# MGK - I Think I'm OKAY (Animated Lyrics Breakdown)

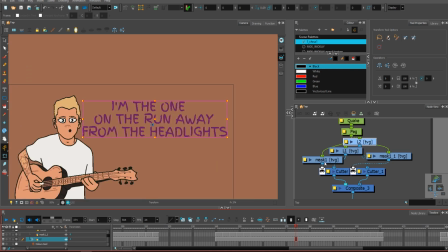There is actual lyric here, and I'm just pretty much appearing them on the screen and disappearing them. But to make the transition smooth, I split the lyrics on 2 layers. So as you will see here, is like a chain reaction where the lyrics are appearing on 1 layer and then on the second layer. First, second.
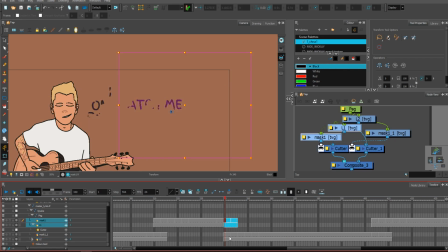In this case, I was able to place the lyrics one on top of another because it was the split, as you will see here. So once the one lyric is disappearing, the other one is matching together and just flowing instead of switching one to another.
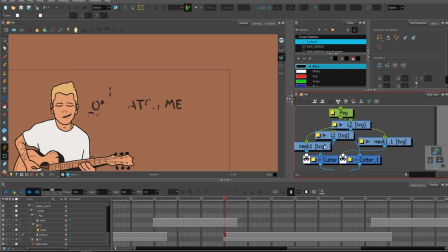And I appear them with a mask.
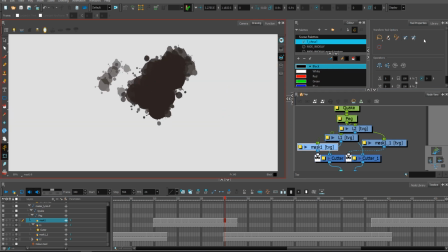This mask I drew with the toonboom brushes, which is pretty cool.
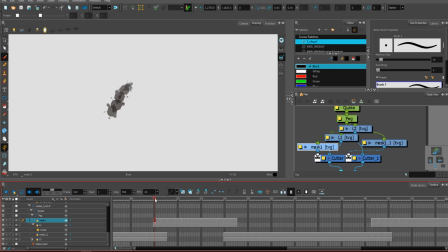I like this. So something like this appears.
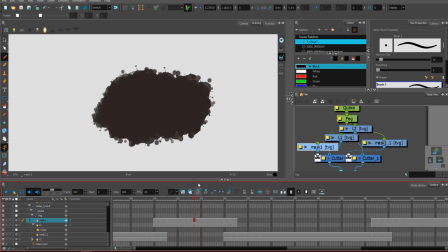I just draw it frame by frame until it fills up the entire screen in black.
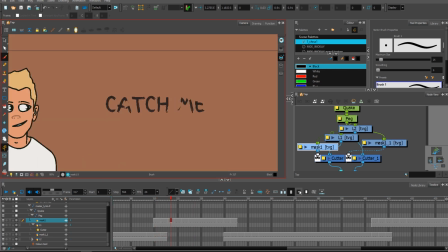So it have this cool kind of an effect where not everything is just black or not black,
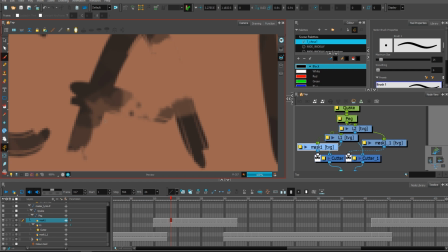but there are like places like this which is semi-transparent.
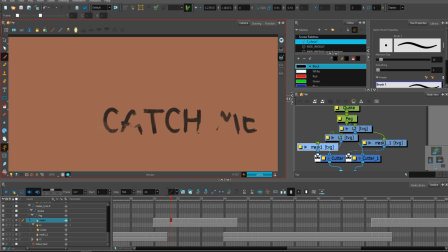It looks more interesting than just doing one mask that will just move and appear the lyrics. And that was pretty much everything for this video.
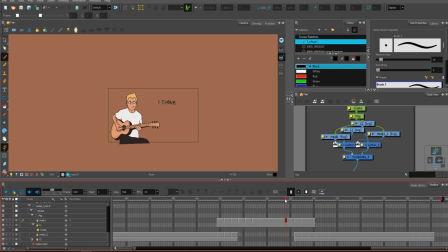At the very end of the first chorus, I moved the character down, and at this point the character don't have the head,
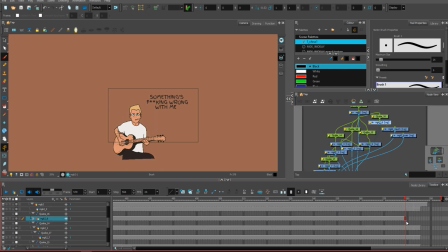and at this point the character don't have the head anymore. As you can see, the exposure here is missing, and there is a place where my MGK head appears.
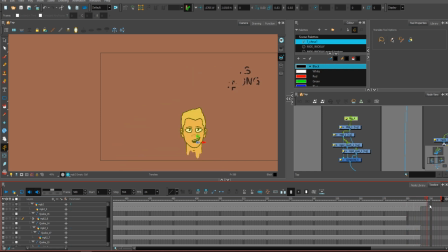And this is pretty much it. Now there is a transition for the next scene. If you want me to create a tutorial for a lip sync, because I did lip sync by my own hands,
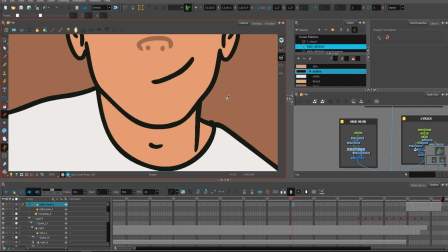I tried to generate the lip sync because I thought it would be a cool idea to generate everything in this video, but it was impossible. I don't know if any software have a good lip sync thing to make it generated.
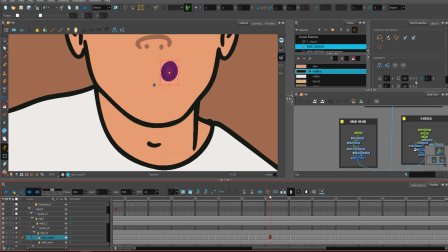I have couple techniques for this, a couple thoughts that I would love to share. If you want me to make a lip sync tutorial, please leave a comment, hit a like on this video, and well, I might make one.
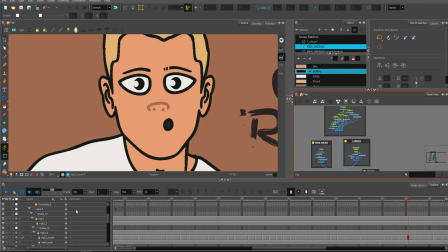I would love to. So that was the first chorus.
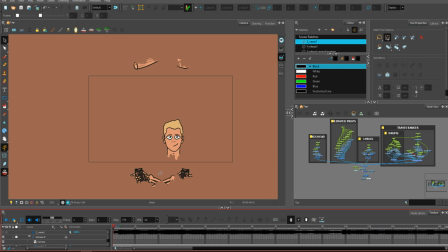Then I switched to the first verse of MGK, and as you can see, there is just an MGK. Because of the stylistic choice to make everything on threes,
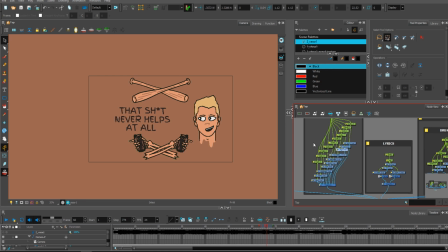I have couple elements here that are appearing throughout the entire video,
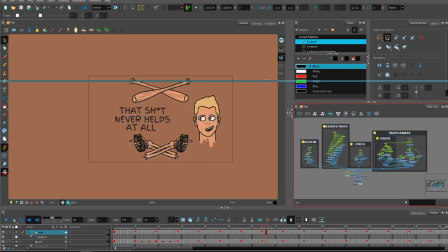and if you will focus on those elements, you will see that I put some marks on the exposures.
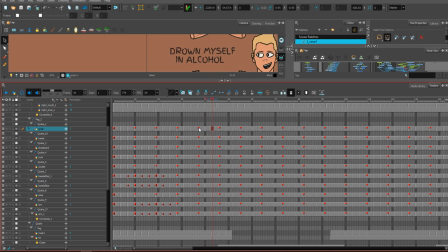So you will actually see I draw 3 images for the every single
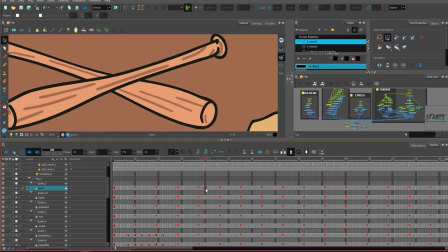object, and it's slightly different.
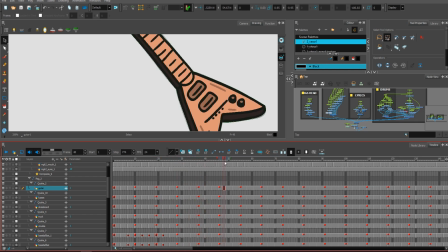So it looks like the line is moving around, and it keeps that flow over and over.
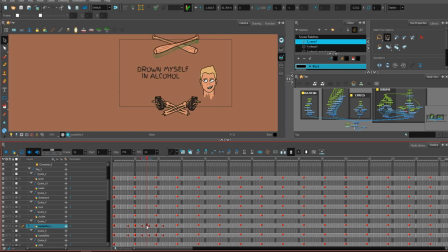So as you can see here, all those elements have some movement that's done also on threes, and I did it in a very simple way. I created some keyframes, and then I moved the object, and then I grab everything together,
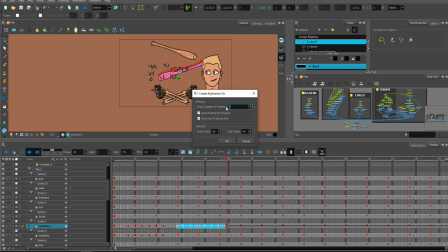and I clicked this icon here, and it creates for me keyframe for every third frame, as you can see. So I don't have to split those things over and over by my hand.
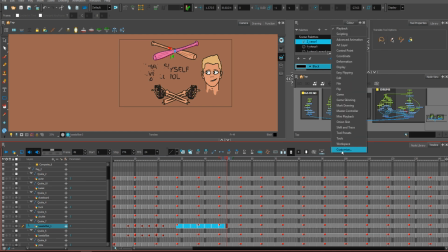If you don't have this icon here, you can right click, customize, and go to the
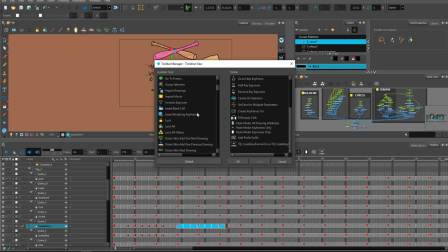toolbar manager, and you can find this icon somewhere. So for me it's on the very bottom,
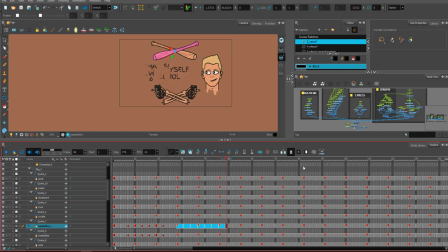tb_create keyframes on it, and then hit apply, OK, and the icon appears with this. Keep in mind that the selection is 2849.
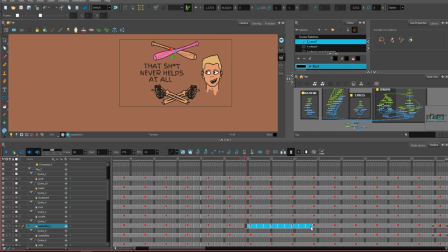I had that issue at some point where it couldn't cross the 100 mark, so I had to put the last frame by my own hand, which is creepy. I don't know why I had this bug at some point, but if it will not work,
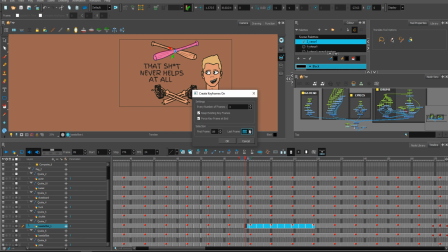make sure that this number, the last frame, is on there. Okay, moving forward, there's nothing too complicated here other than I showed you.
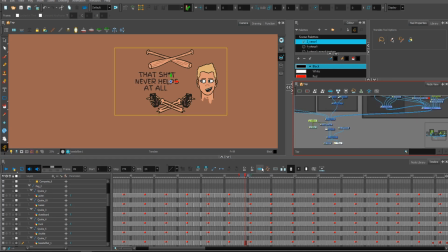There is a little bit of camera motion. The camera motion is also done on threes to keep everything together with the style,
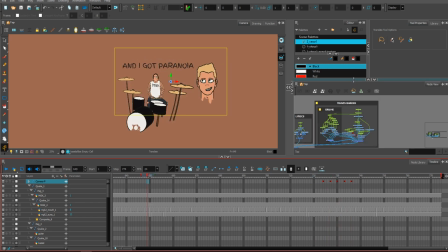and as you can see, there is a Travis Barker build for this video here. I wanted to appear Travis on this video not just as a head, because he had a huge influence for this video,
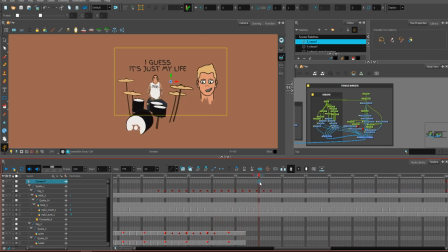so I decided to draw the entire character drumming, and to make it simpler,
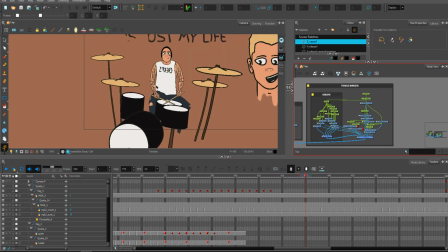I decided to not have so much animation on it, but just a simple thing as other elements on the video.
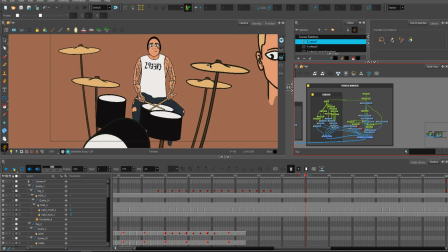So those hi-hats, those drums, has also the Quake node here, as well as the Travis head and other parts. And for the hands, it was actually impossible to generate this motion of drumming,
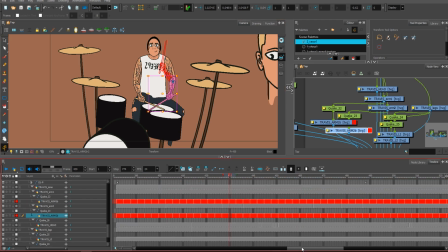so I kind of created it by my hand. Some images that are just switching.
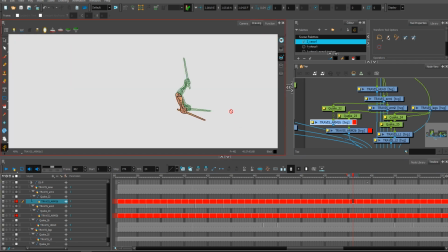If you will go to a drawing view, you will notice that I drew like 3 images, and I just switched between those 3 images. One that was above the drum, one on the drum, and one on the very top.
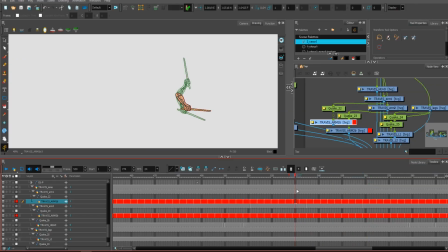And that was pretty much everything I did to animate Travis Barker drumming.
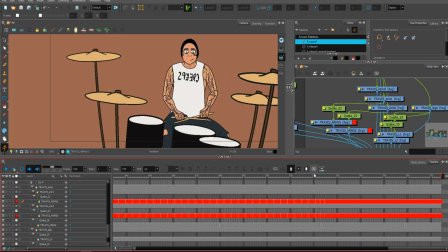At the very end of this scene, Travis is raising his arms up,
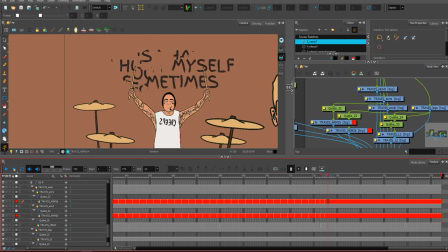and that was another one drawing that I did. And as you can see, everything is kind of moving because of that.
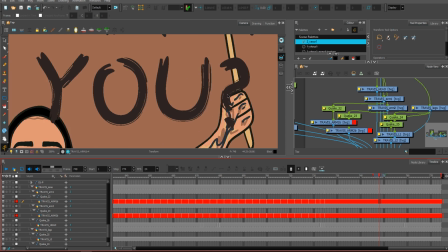You can notice that the lyrics are appearing in front of the character and then on the back of the character,
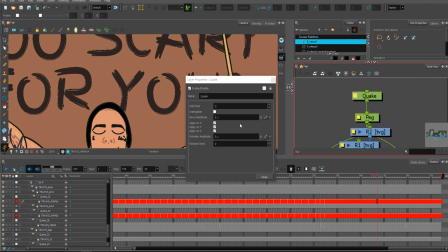and this happens, as I said before, because I haven't clicked out the apply on Z depth, so those 2 elements are switching each other's on the Z depth,
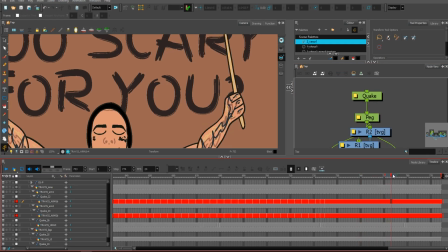and that's why it is working this way.
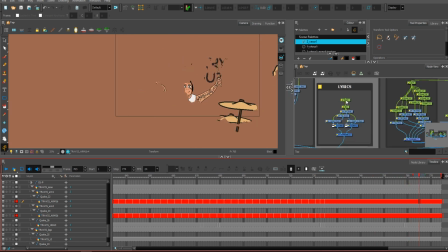At the very end, because I made the transition, I put everything on the cutter node here,
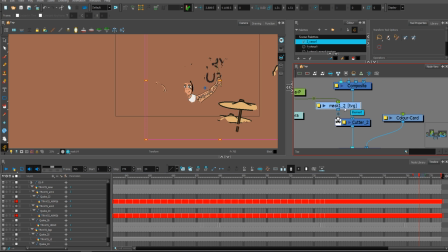so the same mask that I used for the lyrics is appearing on the whole scene to make everything disappear. That was a cool thing to add to match everything with the style, although that wasn't a very smart choice,
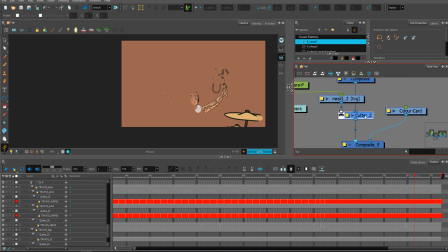because if I have the entire scene cut with a cutter and a mask that is a kind of a raster drawing,
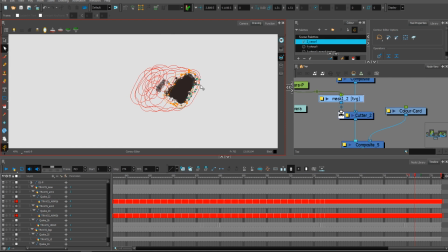it makes it makes the render very long.
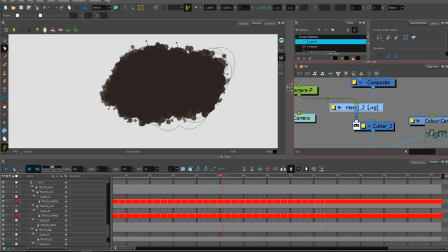Make sure that you know what you are doing when you are using cutters.
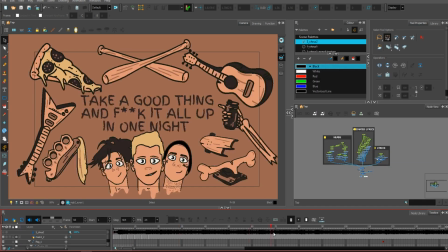Let's go to the third scene. As you can see, there is a chorus, all the characters lip sync.